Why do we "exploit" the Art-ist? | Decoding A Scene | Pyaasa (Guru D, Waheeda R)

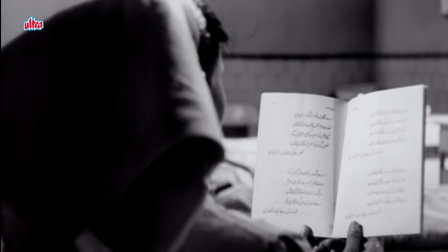(4:21)
The bright light on the text indicates the significance of the book. Shot with a shallow focus makes for a perfect beginning of a sequence.
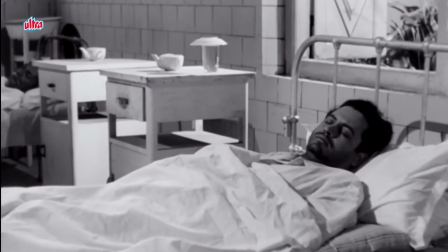(4:30)
Camera moves from a mid-shot of the book towards the patient, Vijay,
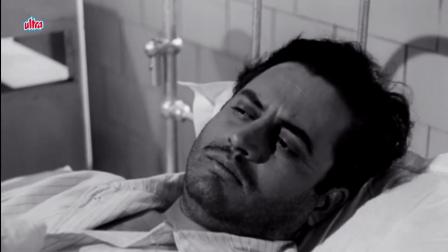(4:34)
through a push-in, where it momentarily stables a close-up of his face.
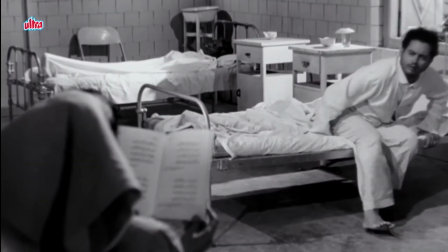(4:39)
We see him getting up from his sleep. The sequence cuts to a wide shot frame of him and the nurse together.
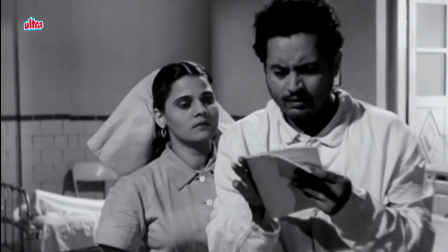(4:47)
Vijay is shocked to find his poems printed in a book. He checks the book.
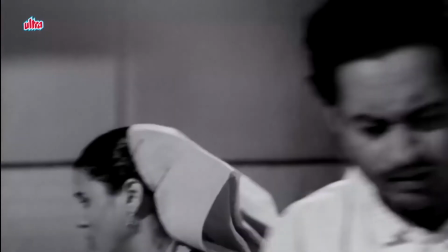(4:52)
Meanwhile, the camera pushes into a shallow foreground close-up. The camera, along with the nurse, shifts from one direction to another.
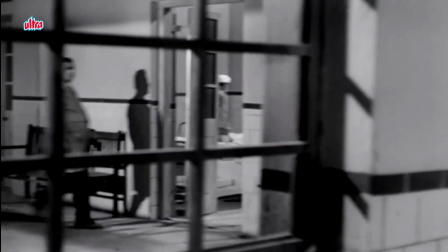(5:00)
The sequence is shot from the window. Observe the cinematography, which gives the nurse a shadowy effect.
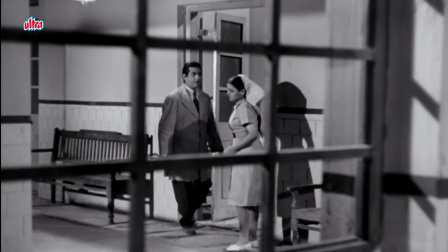(5:07)
The outlines of the window give an impression of a jail-like condition. The following sequence drops a hint of Vijay being in a danger.
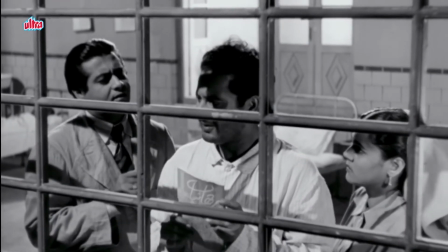(5:16)
The camera from a three-shot framing pushes into a two-shot framing where Vijay and the doctor
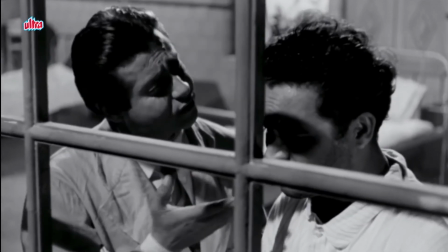(5:22)
indulge in a confused and terrifying conversation. The difference in their opinions is shown by using the line of the window.
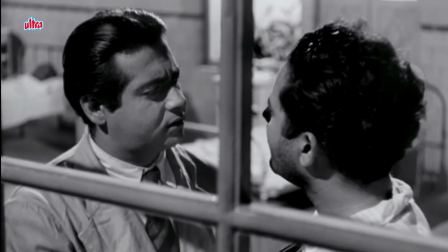(5:30)
His face is hidden as he tries to convince the doctor about his identity.
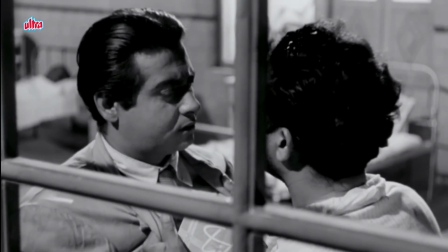(5:35)
The moment his anger rises, his face is fully covered by the line of the window.
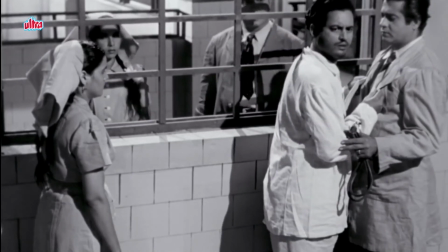(5:41)
In the next sequence, with the increase in people, the difference is highlighted.
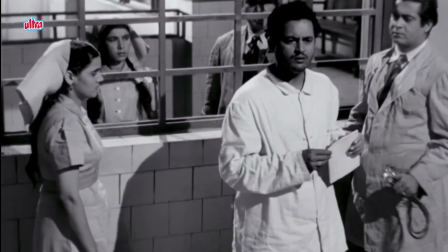(5:46)
Vijay is the isolated one, who is wearing white and the rest are color-coordinated.
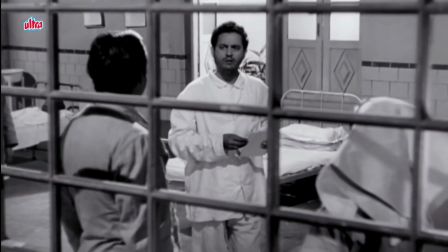(5:51)
He is placed in between the doctors and nurses. The blocks escalate the suffocating situation Vijay is landed in.
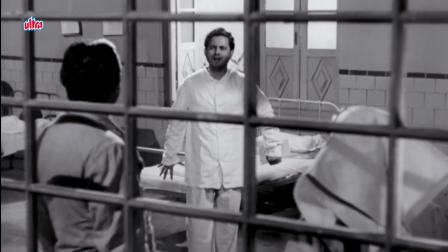(5:59)
The camera pulls out and we see how Vijay is trapped inside the hospital.
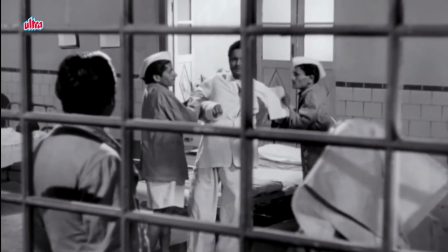(6:04)
The chances of him proving himself or escaping the hospital are nowhere close.
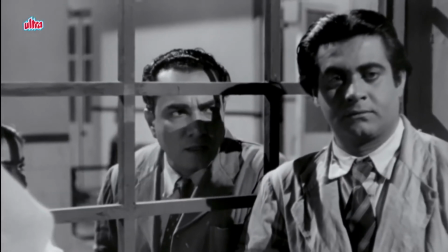(6:10)
The sequence cuts to a shot where we observe the hospital staff together in a tight frame.
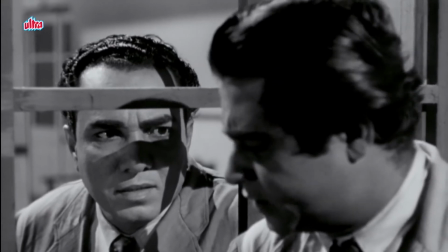(6:16)
The camera moves in from a four shot to a two shot. The doctor discusses Vijay's mentally ill condition.
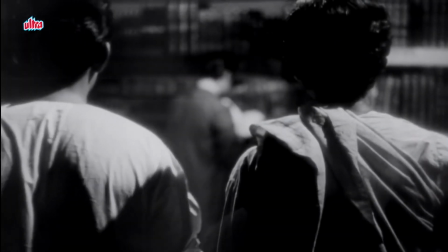(6:23)
The scene ends using a film dissolving transition. Guru Dutt was a genius.
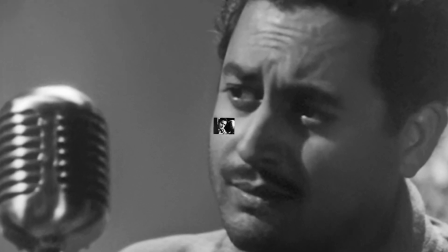(6:29)
He might not have understood the business aspect of his movie making, but he did understand how to capture the attention of the audience.
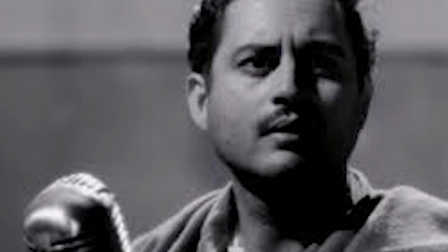(6:37)
He was a far-sighted man. Just like Vijay, Guru Dutt too had to face struggles with his love for filmmaking. And just like Vijay, his artistic approach was truly recognized post his demise.
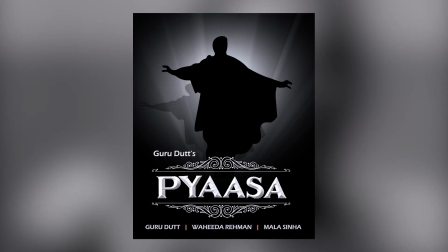(6:50)
In Times Magazine 2005 issue, Pyaasa was summed up as one of the best films to be made.